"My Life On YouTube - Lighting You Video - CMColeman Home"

I'm CMColeman. Welcome to my life on YouTube. Today we are going to talk about lighting and how much of it we actually use to be on YouTube. In this, what I consider my kitchen set, which by the way is my actual working kitchen, so there is a lot, and I mean a lot of light. So to prove this to you, I'm going to show you what my kitchen would look like without any of the extra light on, just its natural daylight, because daylight is what everybody tells you you should be using. Let's take a look at what daylight, and it is, the time right now is 11:49, so it is AM. Let's see what daylight looks in my kitchen like.
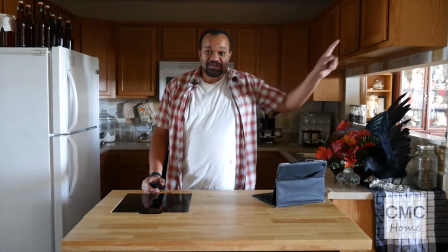51s
This is daylight in my kitchen. You notice that I have a window there, which gives me some light, but not a lot.
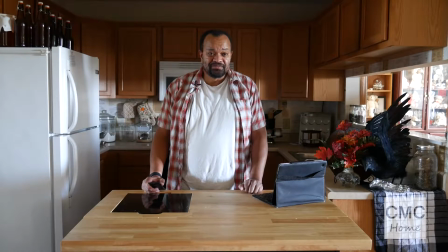59s
It's really pretty dark. Alright, let's work on a few things. One of the things which they tell you is to work with the lighting, the normal lighting that you would have in your kitchen. Alright, so let's go with the normal lighting I have in my kitchen. Okay, the normal lighting I have in my kitchen.
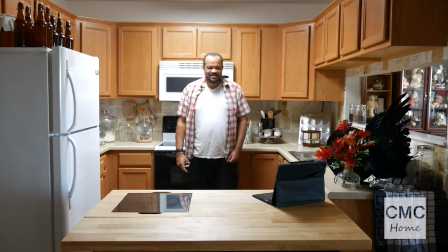75s
It's all back there. Wait, if I back up, you can see me, but it's a harsh overhead light, not so attractive. So, we come back here and I'm like, there's a light right in front of me. So we're going to do just the light from the dining room.
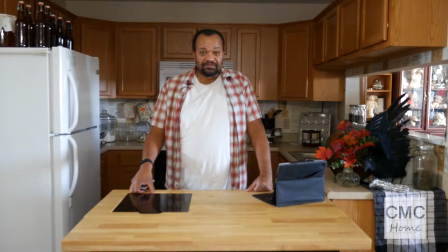93s
That is just the dining room light. It's good. It fills in my face. That's sort of nice. But it's not that great. There is a light which nobody really thinks about, and it's an accent light.
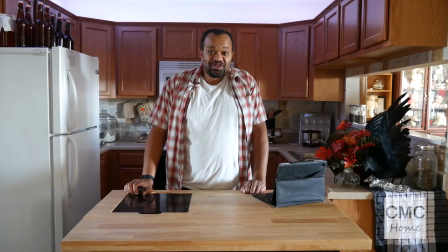106s
But, I'll show it to you. Those are the accent lights which are above the cabinet.
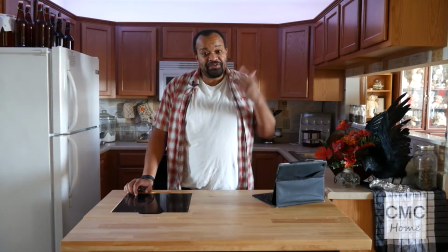111s
Nobody really thinks about them until they are missing, and it becomes really dark. So let's do some fun things. We're going to use just our normal lighting, the kitchen light and the dining room light, and I'll show you with the accent light and without the accent light.
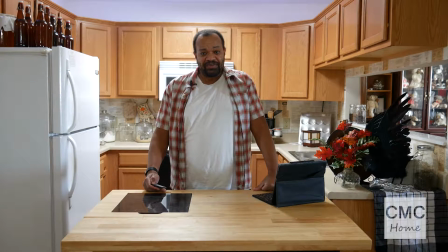127s
Alright, kitchen and dining room light with the accent light and without the accent light.
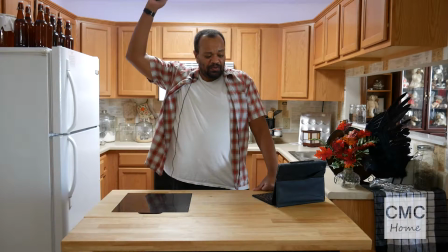131s
Still not all that great, it's pretty dark. Without the accent light, hang on.
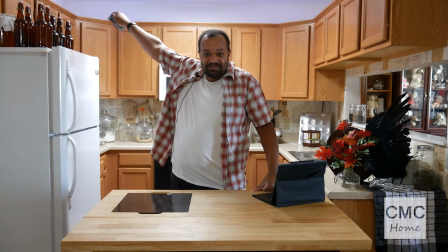139s
Without the accent light, it gets really dull. With the accent light, gives it some panache.
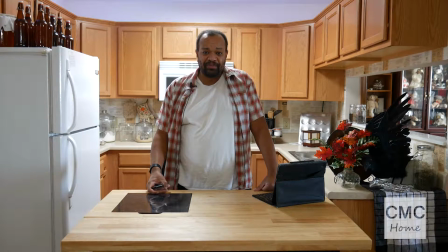147s
All those are is just a lighting strip above my cabinet to help add the extra light. Let's do some other highlights in here.
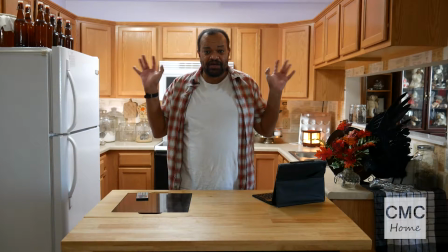154s
You'll notice with these highlights, the background becomes a little bit better, and I become a little bit better.
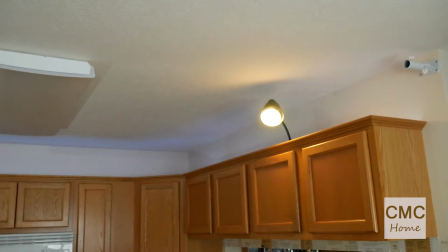161s
So I have, right up here, there is a light which is shining down on me as a backlight.
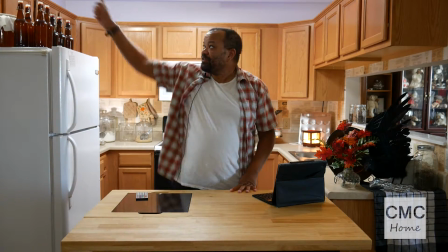166s
The kitchen itself is used as a backlight, and there's another light shining on the opposite direction.
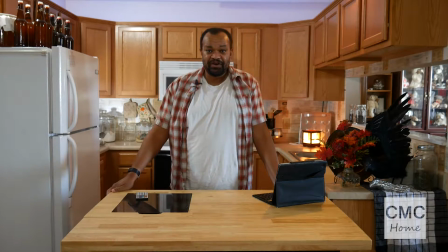173s
To see more of that, we can go here. It's still really dark though, isn't it? Alright, so then I realized quite quickly I needed some light. These are the lights from my light kit.
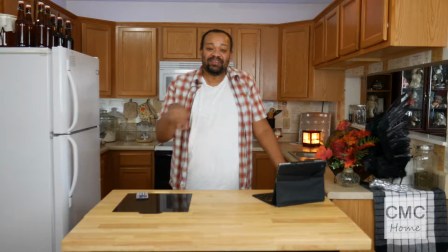186s
It is a wonderful light kit. I will leave a link down below where you can get that light kit.
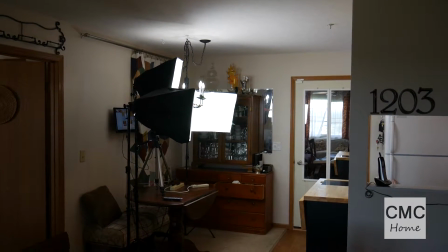192s
I have 3 lights which focus in on me. I have the lights on the key side.
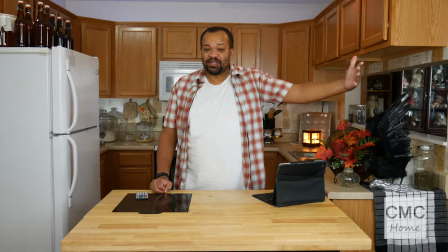197s
The key side I have is the same side that the window is on. So these lights come in here.
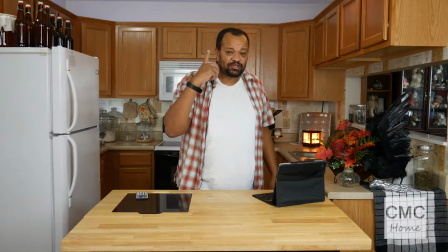203s
Then I have a fill light, which is actually trying to get rid of the shadows on this side.
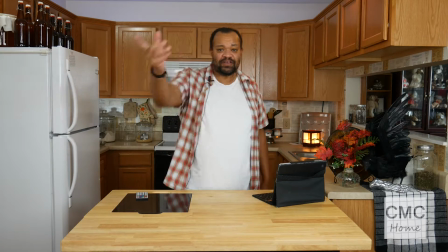208s
So key is your main light, fill light is just trying to get rid of those harsh shadows. Backlight, those are the lights behind you, but right now, I still sort of have an odd look about me, and it took me a while to figure this one out.
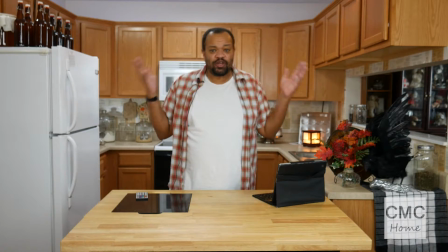221s
There you have it. That's the full effect. It lights up the kitchen, it lights me up, and it keeps everything more dynamic. Now I can do some fun things with my lights. The cabinet lights are actually, they can change colors.
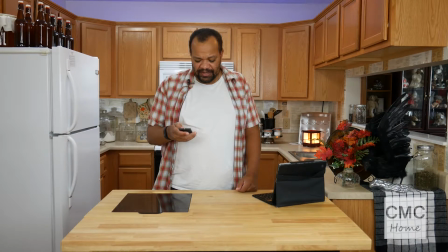241s
It's not a massive change, but it can work for different effects. Kind of nice and subtle.